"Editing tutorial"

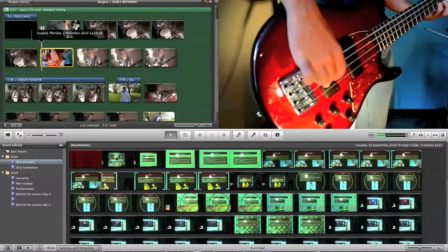So what we wanted to do was split the clip, and so we could colour it on the beat. So we grabbed the amount of time we wanted, clicked split clip, and that cut it into two. We did that a couple more times so that we got it on the beat.
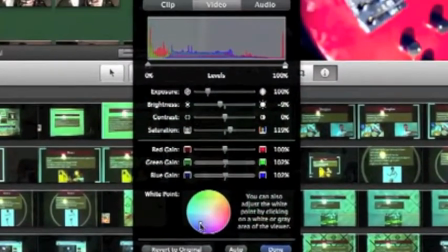After doing that, we went into video adjustments and changed the white point, which changed the colour tint of the picture. You can also fiddle with the blue grain and the saturation of the picture to get it to how you want it.
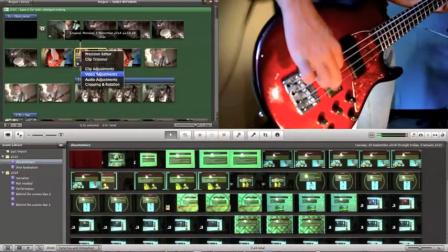After that, we did that a couple more times to vary the colours.
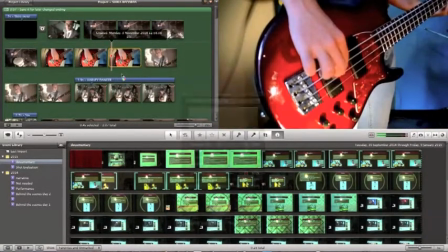Made a pattern out of blue, red, yellow, green, and
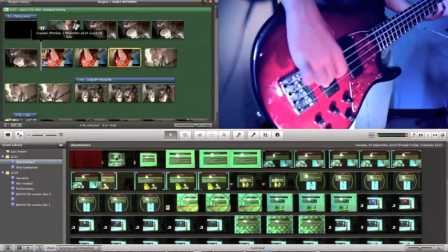ended up with colour changes on the beat.
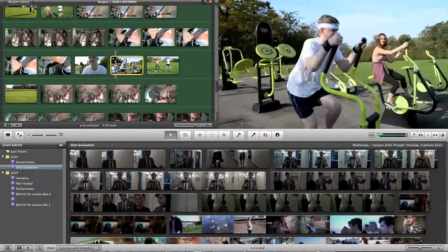Next up, we wanted to speed up and slow down certain clips because they gave a good effect.
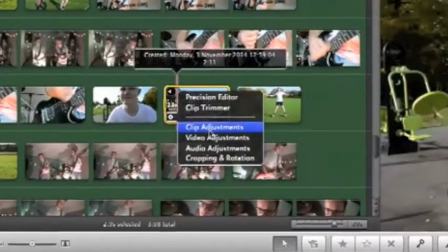This one we wanted to speed up to make him look like he was performing well, so we went into clip adjustments,
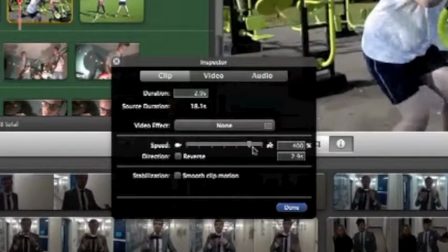and in there we could adjust the speed, so we could make it go up by however many percent or down by however many percent. We went for about 140 to get that perfect balance of speed, but not ridiculous speed, and that's how it looks.
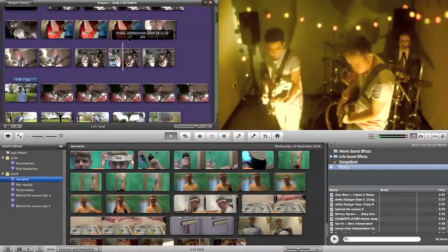So we wanted to put on some titles and text onto this clip so we could
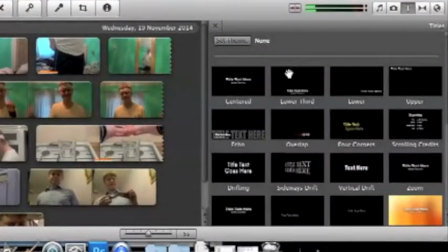show the name of the band and the name of the song. So we went down into the titles menu down here and grabbed the one we wanted.
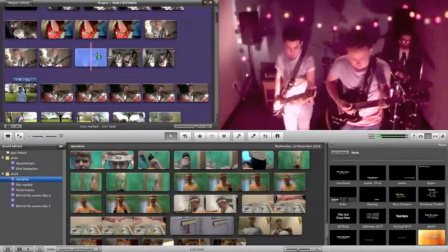We liked this one because it sort of swung in and it was quite energetic and nice.
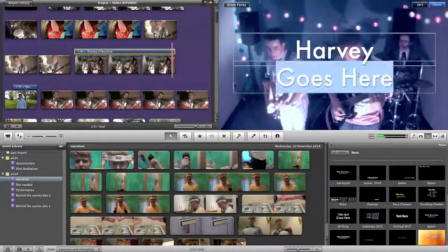Dragged it over the longer clip, typed in what we wanted, and then we were able to change the fonts.
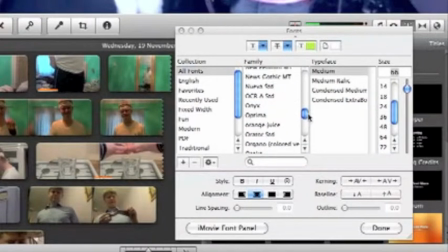We downloaded a font called Orange Juice from a website called dafont.com because we didn't really like the ones on iMovie.
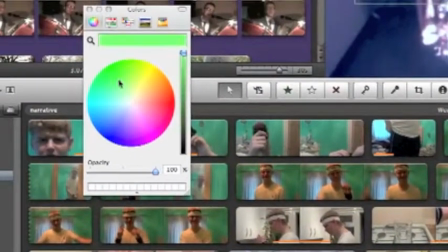We felt this was a little bit more appropriate. We also sized it up and changed the colour so that it showed up a bit better on the clip.
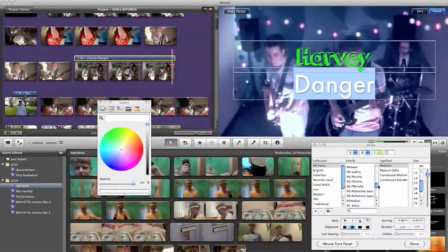We did that for both of them. Just do that there, and then we ended up with a quite nice
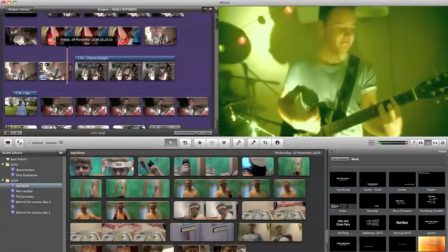swooping in motion that we felt was quite good for our film.
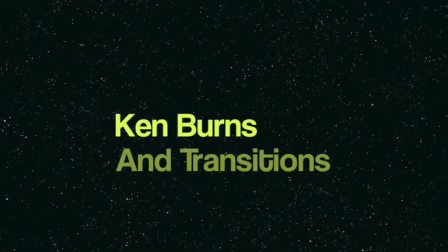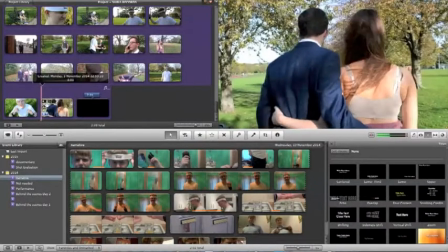For this last scene, we had a sort of a final winky moment,
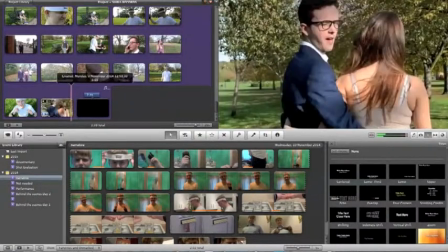and we wanted to transition into this sort of last title card, I guess.
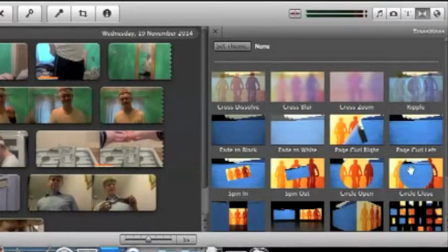And so we went into the transitions menu on iMovie, which is just there, and we grabbed a circle close, like a classic finishing transition for a film.
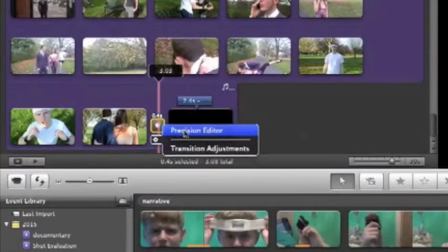We just popped it in there, and what we were able to do was go in the position editor and bring on this menu.
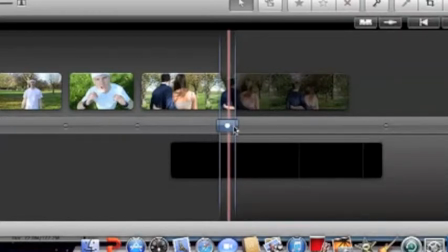We were allowed to drag it around, sort of get it to where we wanted.
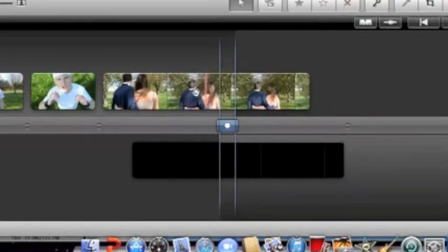So we wanted it to finish directly on the wink, just for a bit of more of a comedic effect, and we could drag it to make it longer.
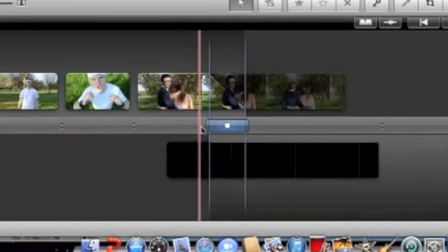There we go, and it ended up looking quite good.
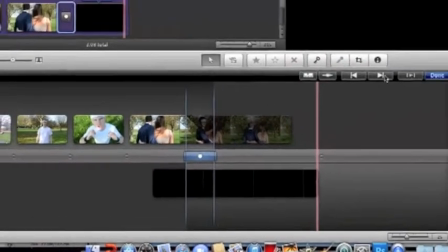Also with this clip, we decided that we wanted it to zoom in a little bit more.
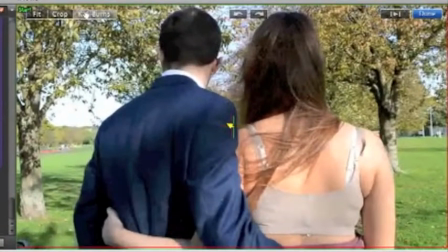So we went into cropping and rotation and clicked Ken Burns, which allows you to change how your clip ends.
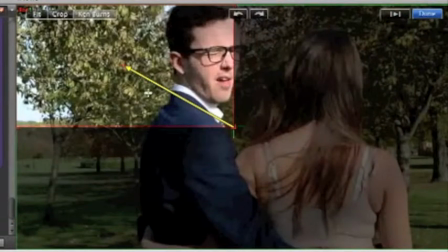It allows you to sort of move it around within the clip itself.
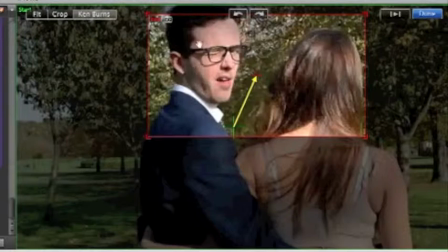So we dragged the box that says end, it says end there, over the bit where we wanted it to finish, and we end up with a zoom.
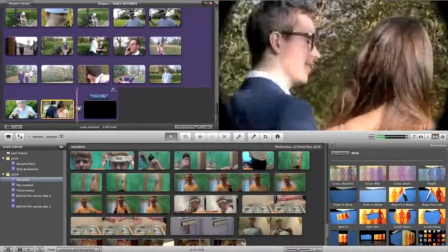If you look closely, so it sort of zooms in really fast there, and that was our transition.
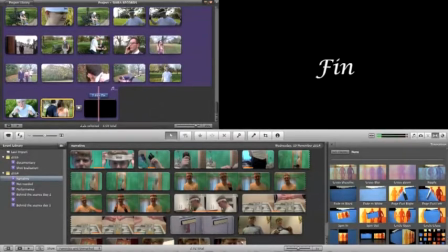I thought it was quite good.
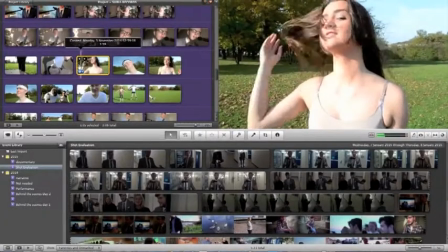So next up, we wanted to make a sort of dream sequence when Scott's character first met Alice.
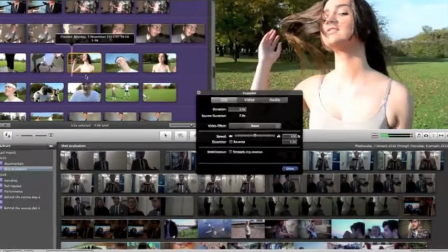He's smitten, so we wanted to slow it down first of all. We went into clip adjustments again and decreased it by 50%.
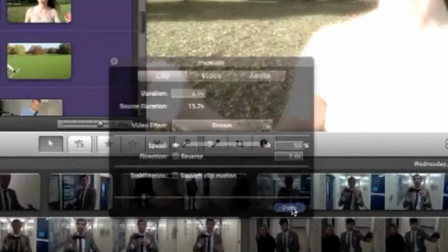It sort of made it a bit more dreamy, and we also added an effect there called Dream, which sort of upped the exposure and made it really bright.